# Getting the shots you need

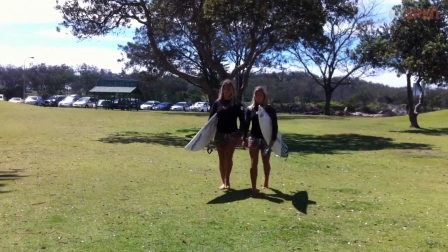258s
Does this look familiar? And the lighter your camera, the harder it is to hold steady.
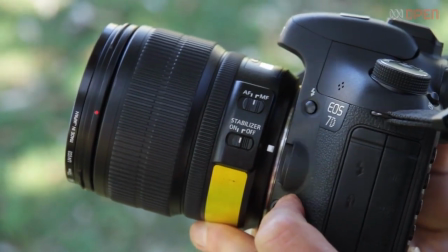265s
If your camera has an image stabilizer, that could make your shots steadier. Probably the most important tip I can give you is to shoot on the wide end of your lens.
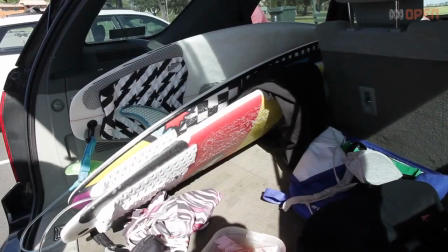278s
Try not to use the zoom. If you want a closer shot, move your body in close.
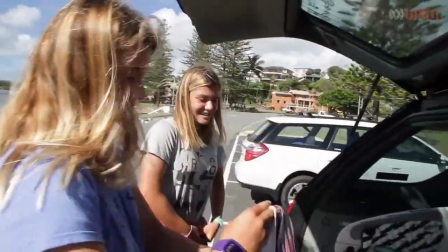284s
Wide angle is more forgiving of any camera movement, and moving with the action tends to hide any camera shake.
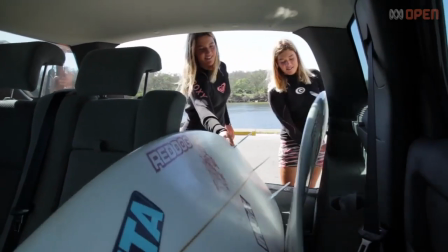291s So spunky, so fun.
And the best handheld footage is when the viewer feels like you've taken them right in amongst the action. Next, I need to create something to brace my camera against. I have two do-it-yourself options. The first is my own body. If I pull my arms in against my chest, my body becomes a brace.
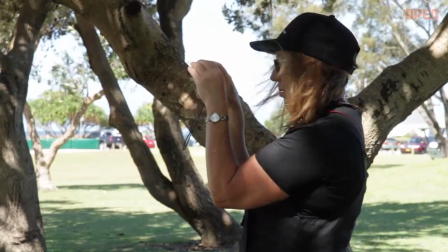313s
This will work with almost any camera. My second DIY option you can use with any camera that has a camera strap. Just put the strap around your neck and then you can brace against it and use your body as a crane. Now that you've got a grip on getting steady, let's talk about the next challenge of handheld.
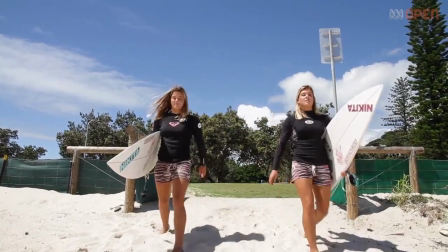336s
When you're following action that is happening, you don't have much time to stop and start,
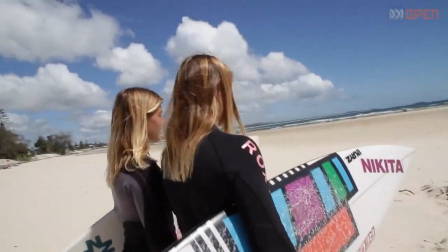341s
so the challenge is to get a variety of shots so you can edit the scene together.
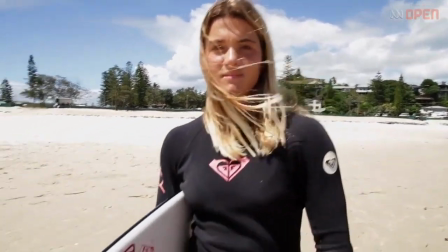347s
Think wide shots, move in for mid shots, think low angles and high angles.
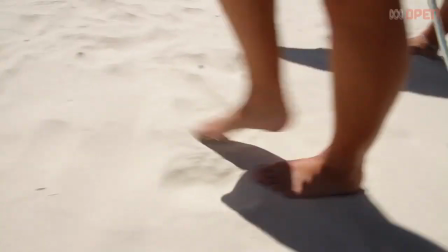354s
Think about the start and finish of your shot. Let people enter an empty frame and exit your frame.
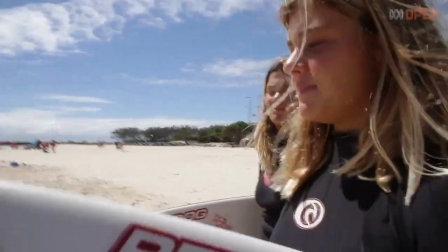362s
Make sure whatever shot you get, hold it as steady as you can for at least 5 seconds.
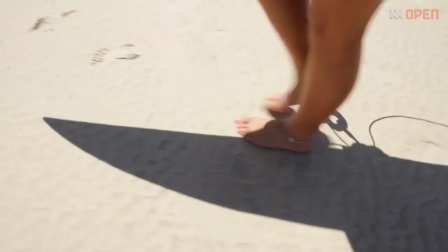370s
When you have this variety of shots, it will make editing your story a breeze. Just a couple of safety issues about shooting handheld.
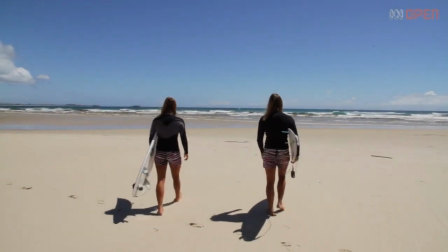379s
If you're on the move and looking at your viewfinder, you might not see a potential hazard.
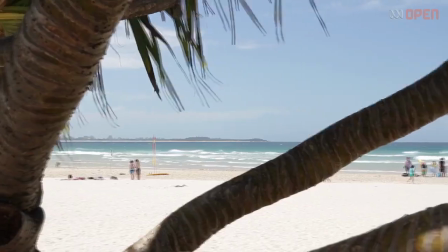385s
So don't shoot near roads. Check out any safety issues before you start rolling.
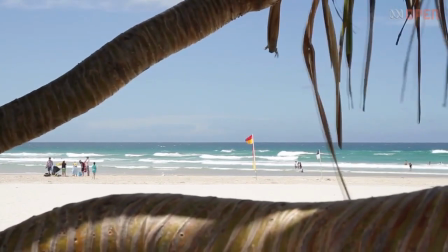390s
And have someone watch your back.